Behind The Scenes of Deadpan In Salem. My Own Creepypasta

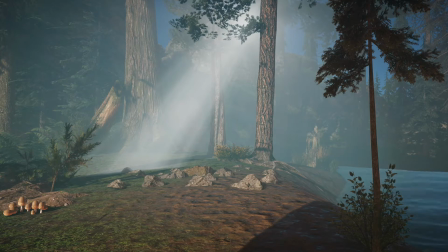0s
Hello everybody and welcome to Beelzebub's Buns channel. In this video, I want to take you behind the scenes of the recent
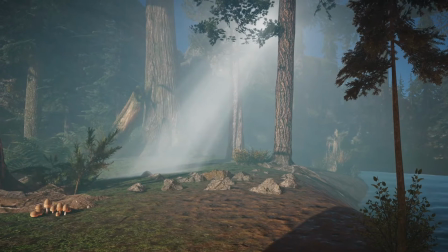7s
Creepypasta thriller narrative setting that I made in Far Cry 5's map editing tool.
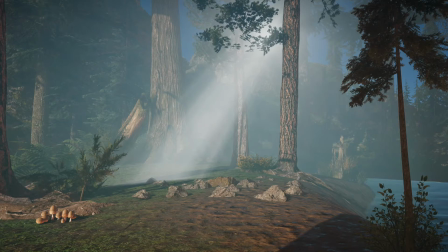13s
If you're not a big fan of video games, but you like to listen to my creepypastas, then think of this video as me taking you to a location and where a movie was filmed,
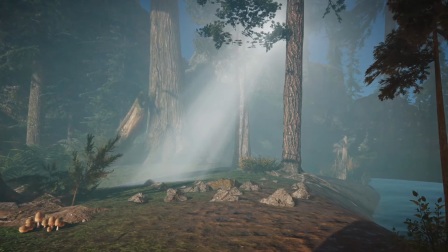24s
or a stage where a movie had a bunch of set pieces.
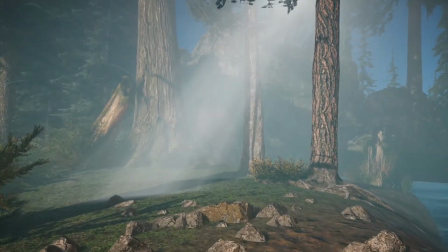27s
If you have a setting that is very particular, for instance, a Western location where the movie is set in the 19th century,
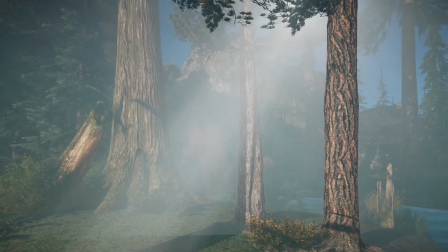35s
or a science fiction movie that takes place on another planet, the surrounding environment from buildings to terrain can just be set pieces.
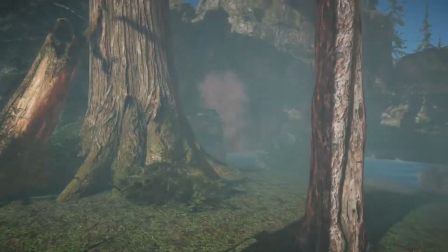43s
The buildings or homes of the old Western that are in the background don't have anything inside of them, and they may just be facades.
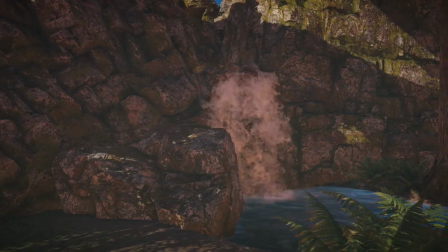50s
That is very much the case with this environment that I made in Far Cry 5.
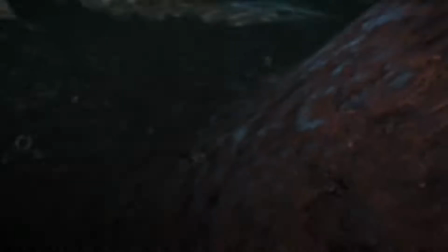54s
Everything that I knew that was going to be in the frame, I paid a lot of attention to.
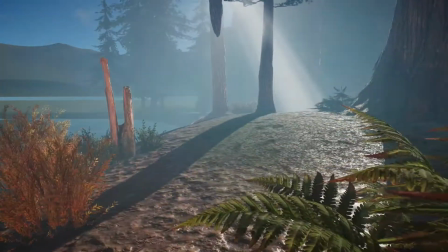59s
But anything that wouldn't be in the frame or is blocked out of frame behind set pieces,
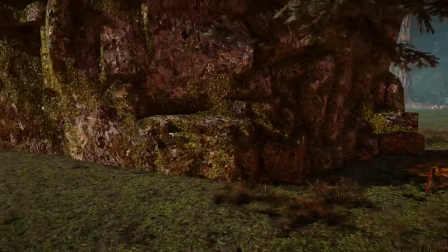64s
I wouldn't worry so much about how they looked, as they were out of sight, out of mind.
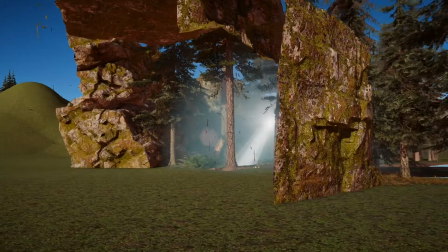70s
And this helps save a lot of time instead of building a huge forest with cliffs that are able to be seen at multiple angles.
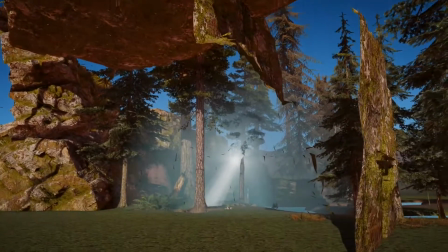79s
I only wanted to get what was going to be shown in the frame. This inherently saves resources for Far Cry 5's map editing mode.
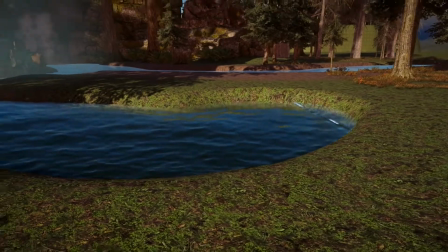87s
A great example is this river right here. It doesn't lead anywhere, but the illusion is that it goes somewhere out of frame.
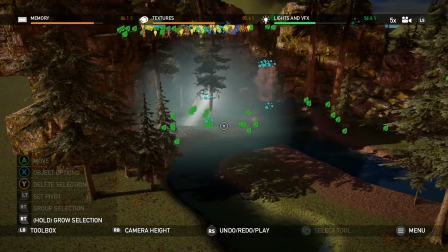94s
This foggy sphere that you see is just one tool that I used in order to embellish the amount of fog that is prevalent in the story.
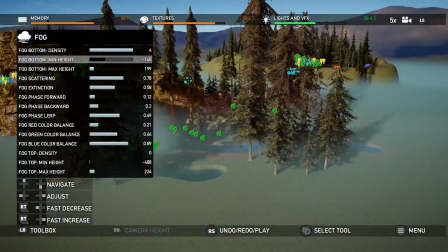102s
Though keep in mind that I have enabled bright environment lighting, so you can see easier in this video,
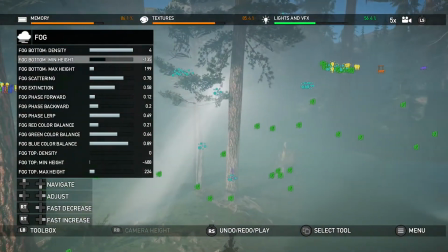108s
whereas the creepypasta, Deadpan In Salem, uses a very different light environment setting.
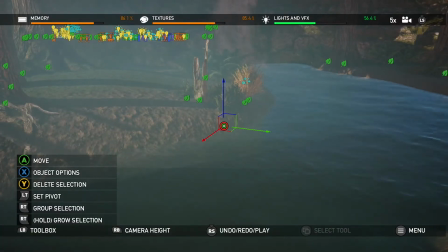114s
Here is an example of me having the ability to edit something as small as a bush.
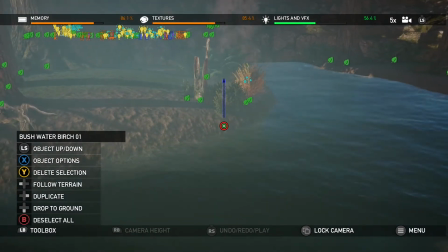119s
I'm able to move it wherever I want, from side to side to up and down. And here is the top of the waterfall.
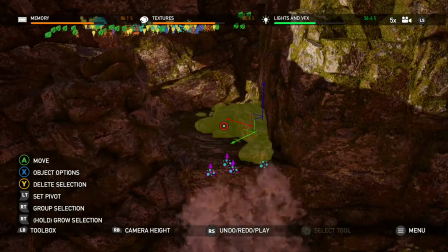125s
As you can see, there is no actual water running through the mountains and cascading down the rocks, because the viewer in the story would never be able to get the chance to see this.
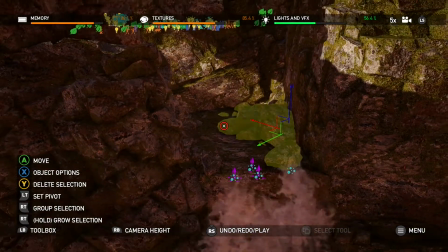134s
So, no need to put water here.
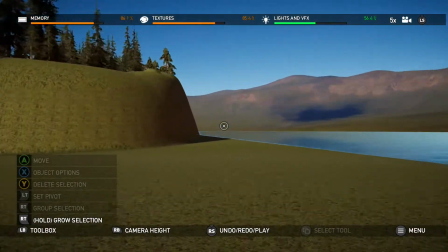135s
Now that we have covered the first scene, we are going to be moving in chronological order to the plane crash scene.
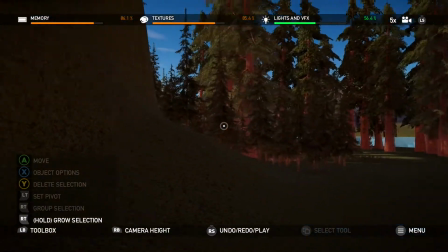143s
We are going to skip what is to the left of us right now because that set environment comes next.
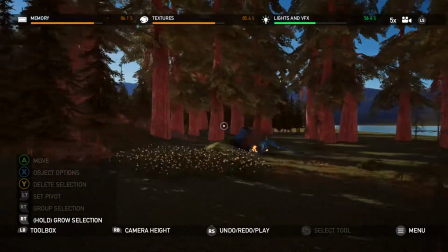149s
Here is the plane crash that our main character had to deal with.
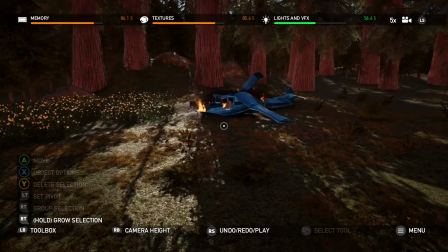152s
I was thinking back and forth on adding black smoke and more flames to the crash, as if excess fuel was still being burned up, but I decided on not making this scene appear too dramatic,
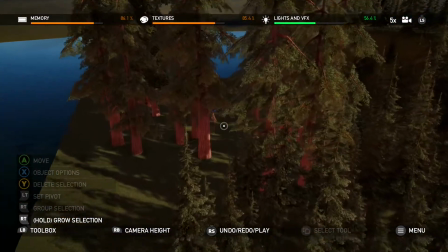165s
as a forest fire is not of concern in the story. Instead, there is something even more sinister.
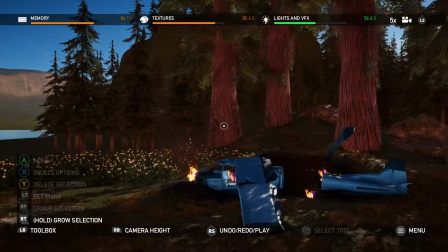172s
Plus, I wanted the idea of the main character extinguishing the flames successfully to seem understandable, believable, manageable.
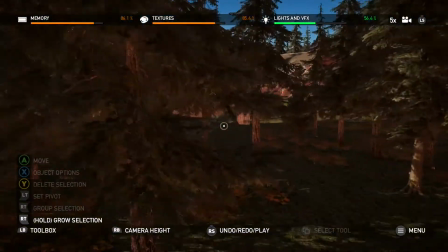180s
Alright, now we are making our way to Adilyn's house.
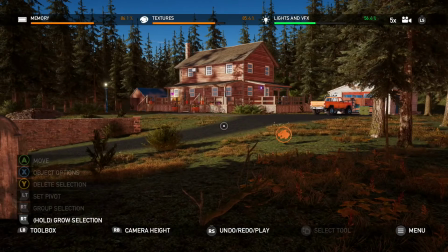185s
I'm going to explain that tombstone off to the left there in a moment,
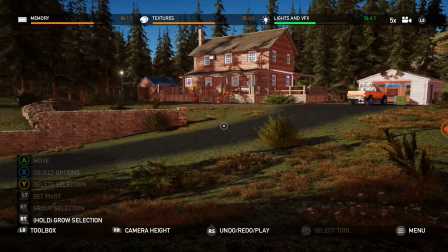189s
but if you look at the actual wall that goes up the driveway of Adilyn's house,
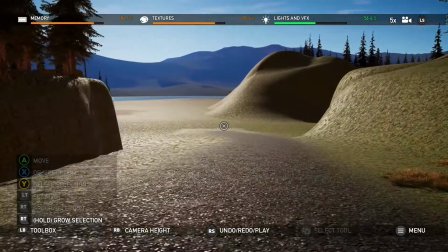195s
you'll see that it ends right there and there's nothing else out here other than where the environment starts to break down.
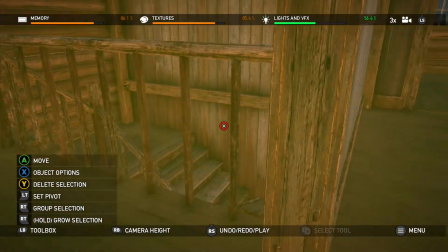201s
And inside the house there is an actual staircase, there are some walls, there are also some light switches and outlets,
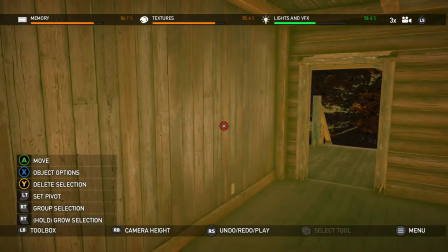209s
but there isn't any furniture, home products, or anything that would give life to the interior of the home.
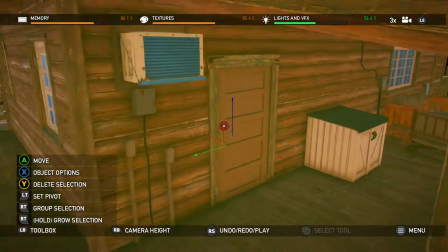215s
It's just like the first day moving into a new house.
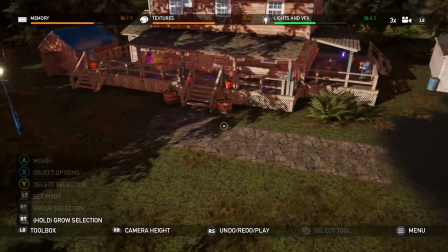218s
The reason for this is that this is a set piece in which the player cannot enter in through the doorway.
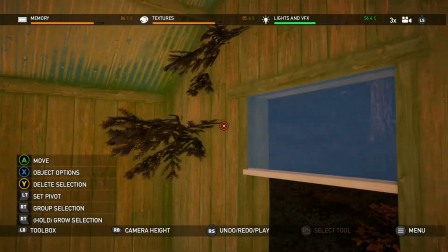225s
Therefore, the vacant interior saves on resources. I knew how much detail I wanted in the little town of my creepypasta,
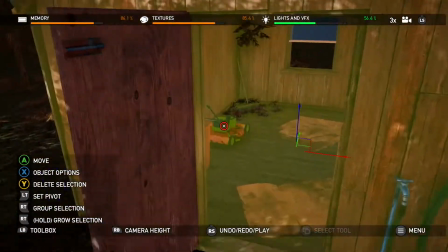232s
Deadpan In Salem, so I saved as much resources as possible with Adilyn's house.
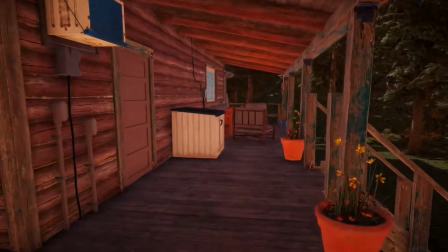238s
I also wanted the viewer of my story to feel distant from Adilyn,
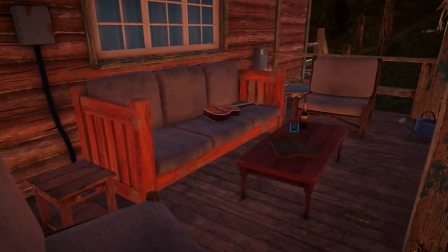243s
and that is why you only see her house from the outside, even when you are right on her porch.
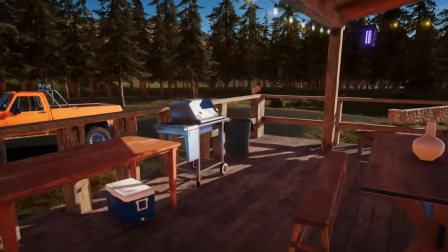248s
Behind Adilyn's house, there is quite a bit of detail that was already placed there from the developers, but I knew I wanted a shot of Adilyn's house from the front.
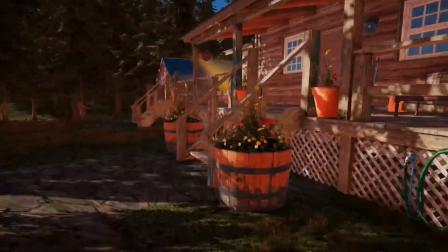256s
I added some objects up front that reveal Adilyn's character a bit more.
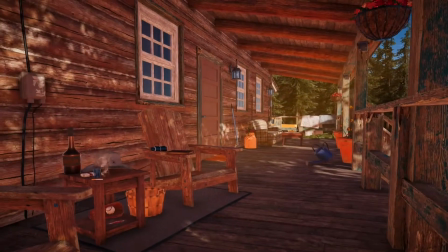261s
Those of you who have seen Deadpan In Salem will notice the abundance of semiotics,
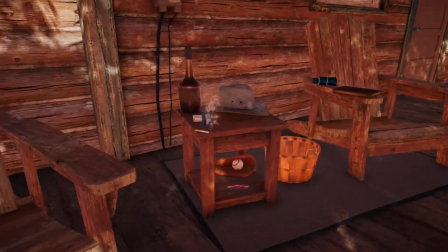266s
one of them being it's an American story, and from this shot, I'm sure there are some clues.
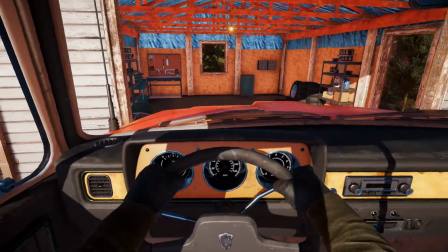273s
Here I'm showing you that Adilyn's truck, parked right outside her garage, is drivable.
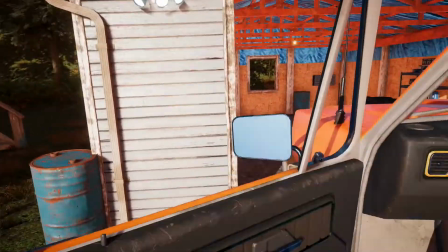278s
It's not static. For the garage, I wanted to touch up the exterior a little bit more, and inside,
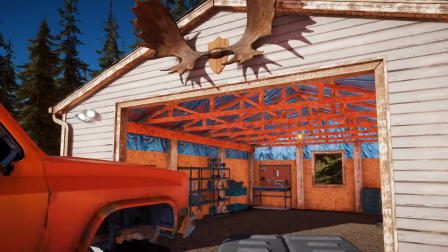284s
the developers had filled it in with objects that made pretty good sense, and I was happy with how it looked in the first place,
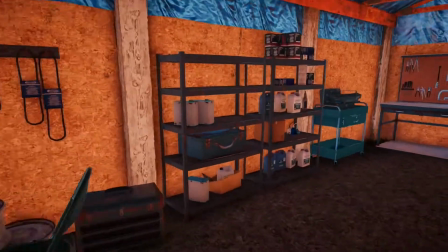291s
although I did add a metal folding chair inside because I was considering
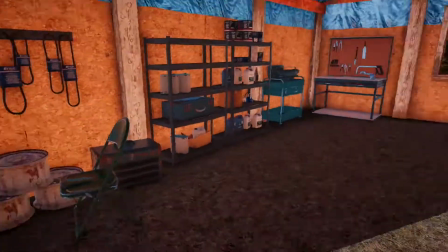296s
different angles of the shot before finally deciding on what I wanted.
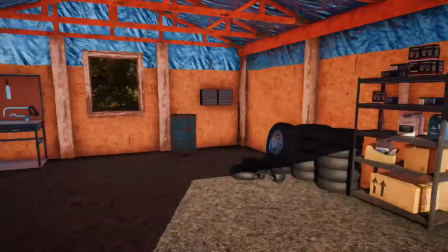300s
The funny thing is about the garage is that the developers didn't put a door inside the doorway.
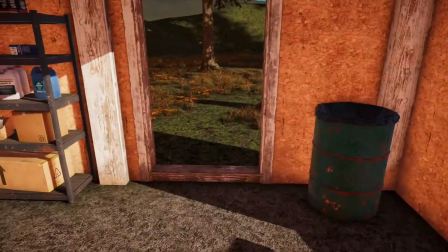307s
So I actually went ahead and put a one-sided door.
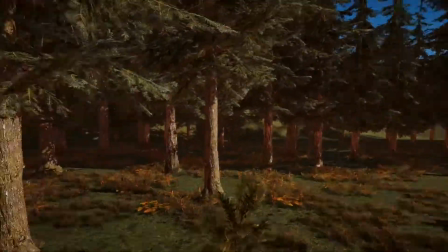310s
You can't exit out of it if you go inside the garage, but if you stand on the outside, you'll see the blue door there.
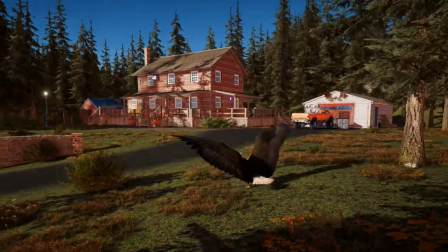316s
And from the exterior shot, I think it looks pretty good. Now for the tombstone.
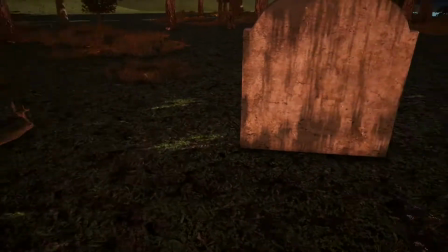321s
I used the tombstone to establish a possible location for my preferred shot. Therefore, the tombstone is a marker.
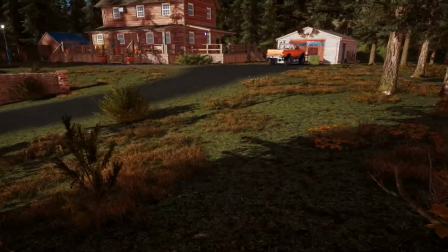328s
I was thinking of standing in front of it, then I used the fallen branch off to the side to mark my position
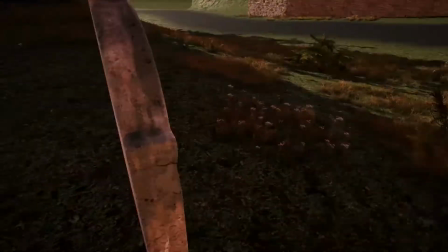335s
that I should actually kneel between the tombstone and the fallen branch to get a better shot.
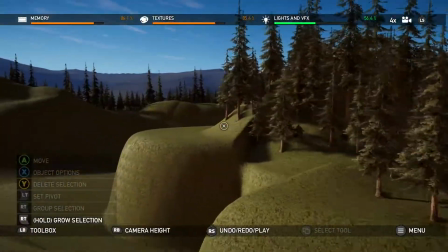341s
As we make our way out of Adilyn's house set, you can see this entire map from a distance.
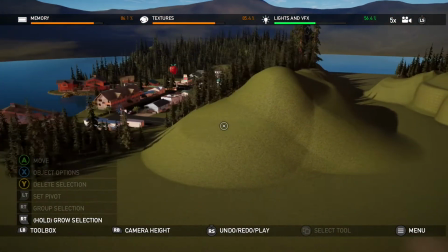348s
And it's like finding a field out in the middle of nowhere and setting up different stages to make the creepypasta setting believable.
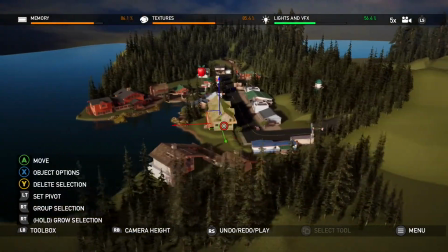355s
Now we get to the little Oregon town that took me the longest to make out of all the different sets.
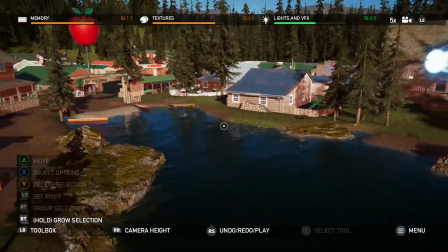362s
This is the lake in which our main character comes from as he enters the town.
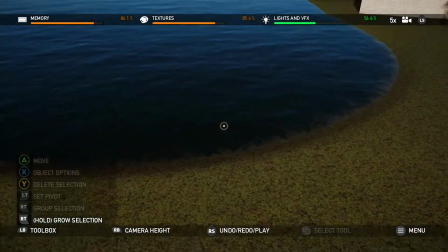367s
I had the rib boat spawn here, and the main character made his way into town.
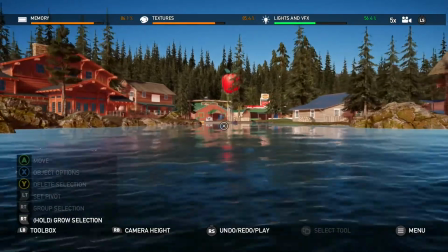372s
The first place the main character goes to is to the diner, named Nick's Diner.
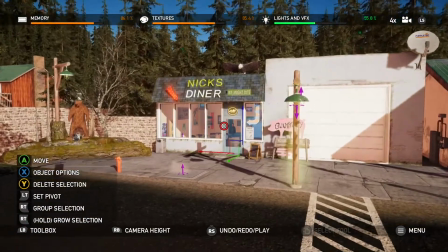376s
And inside Nick's Diner are two NPCs, non-playable characters.
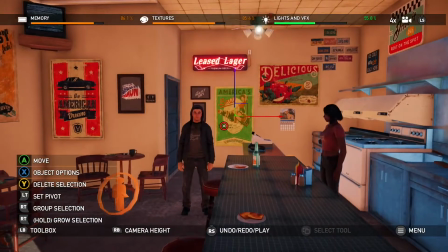381s
In this town, I knew I had to control the main character's point of view as he walked into town,
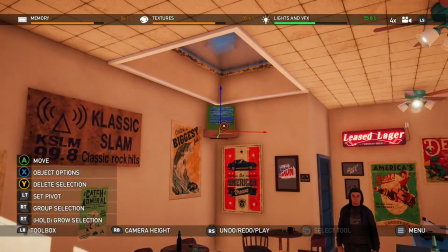386s
so I had to ensure everything looked appropriate from different angles, from the interior of the diner and the small town road.
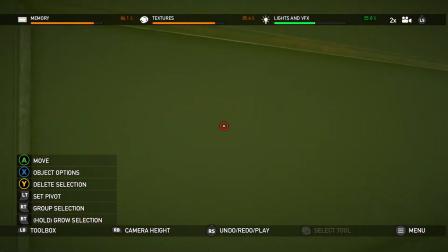393s
Now, since you're watching this video, I'll let you in on a little secret. In the bathroom of the diner, there is a dead body.
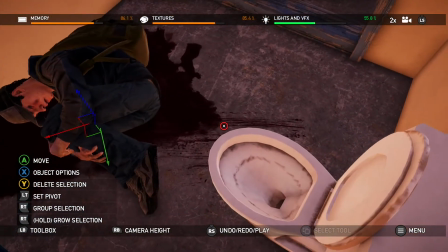400s
Oh no. But because you've watched this, you know about this, and it's never mentioned in the actual story.
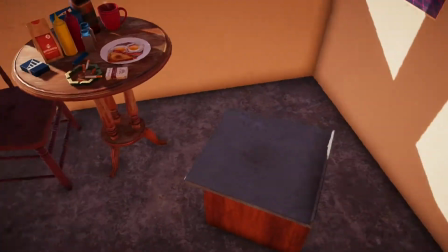409s
You see this kitchen counter right next to the table? Well, I used it as a platform.
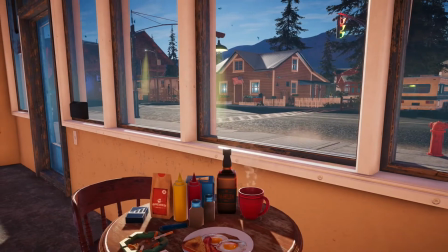414s
That's why it's there, so I can crouch on top of it and get the view I wanted out of the window.
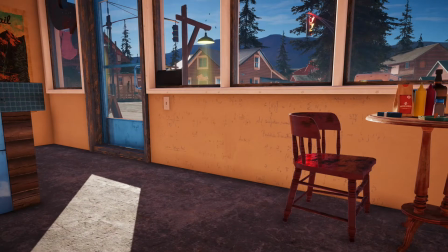419s
But if I crouched on the ground and removed the chair and the cabinet, that's all I would see, and that wouldn't look good.
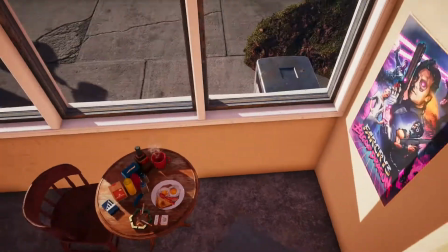426s
I also couldn't have kept the chair that was originally there when the main character steps into the diner,
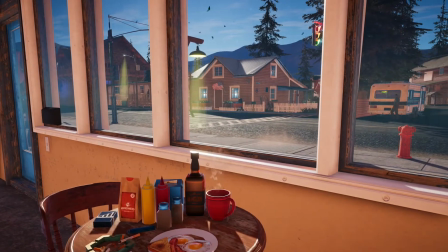431s
because it wouldn't provide me a flat platform to record from. I had to get creative with my platform tricks.
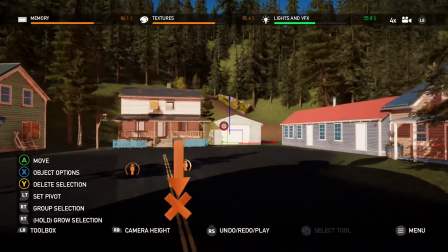438s
As you can see, this is the small road in which the character looks across at the crosswalk,
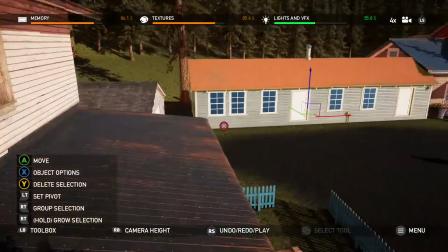444s
so I had to be cognizant of making the cul-de-sac at the end of the road look believable and fitting,
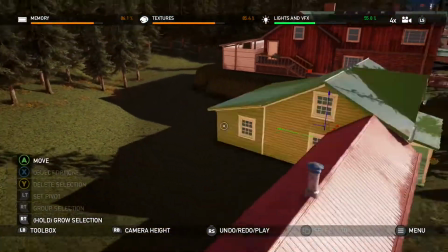450s
but there are some details that start to diminish as they are never going to be in the frame.
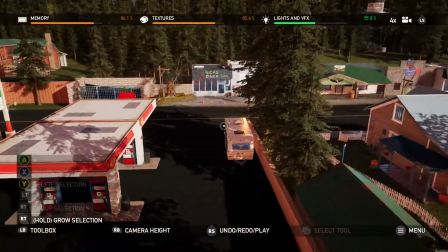456s
Regardless of the areas that I didn't have to pay closer attention to when creating this environment,
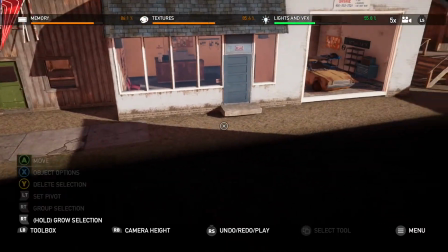461s
this town did take up a good amount of resources with the various structures, but I made all necessary decisions to save on resources,
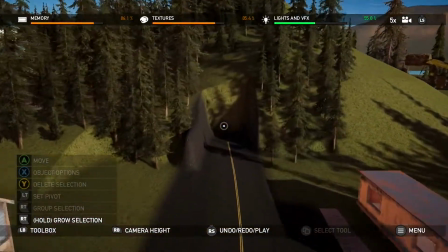469s
as this road actually doesn't go anywhere, it just goes straight into the hill.
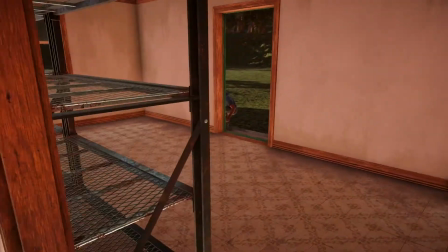473s
The grocery bait shop store is empty inside because the main character never actually enters the store in the story, Deadpan In Salem.
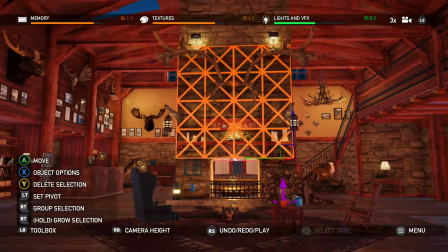482s
This is my favorite scene that I made, and it was actually not going to be in the story in the first place because I had something else in mind.
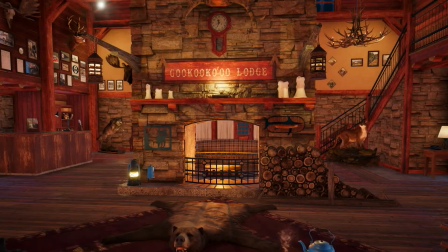490s
But I am happy that I made the lobby of the lodge in which our character in Deadpan In Salem stays in.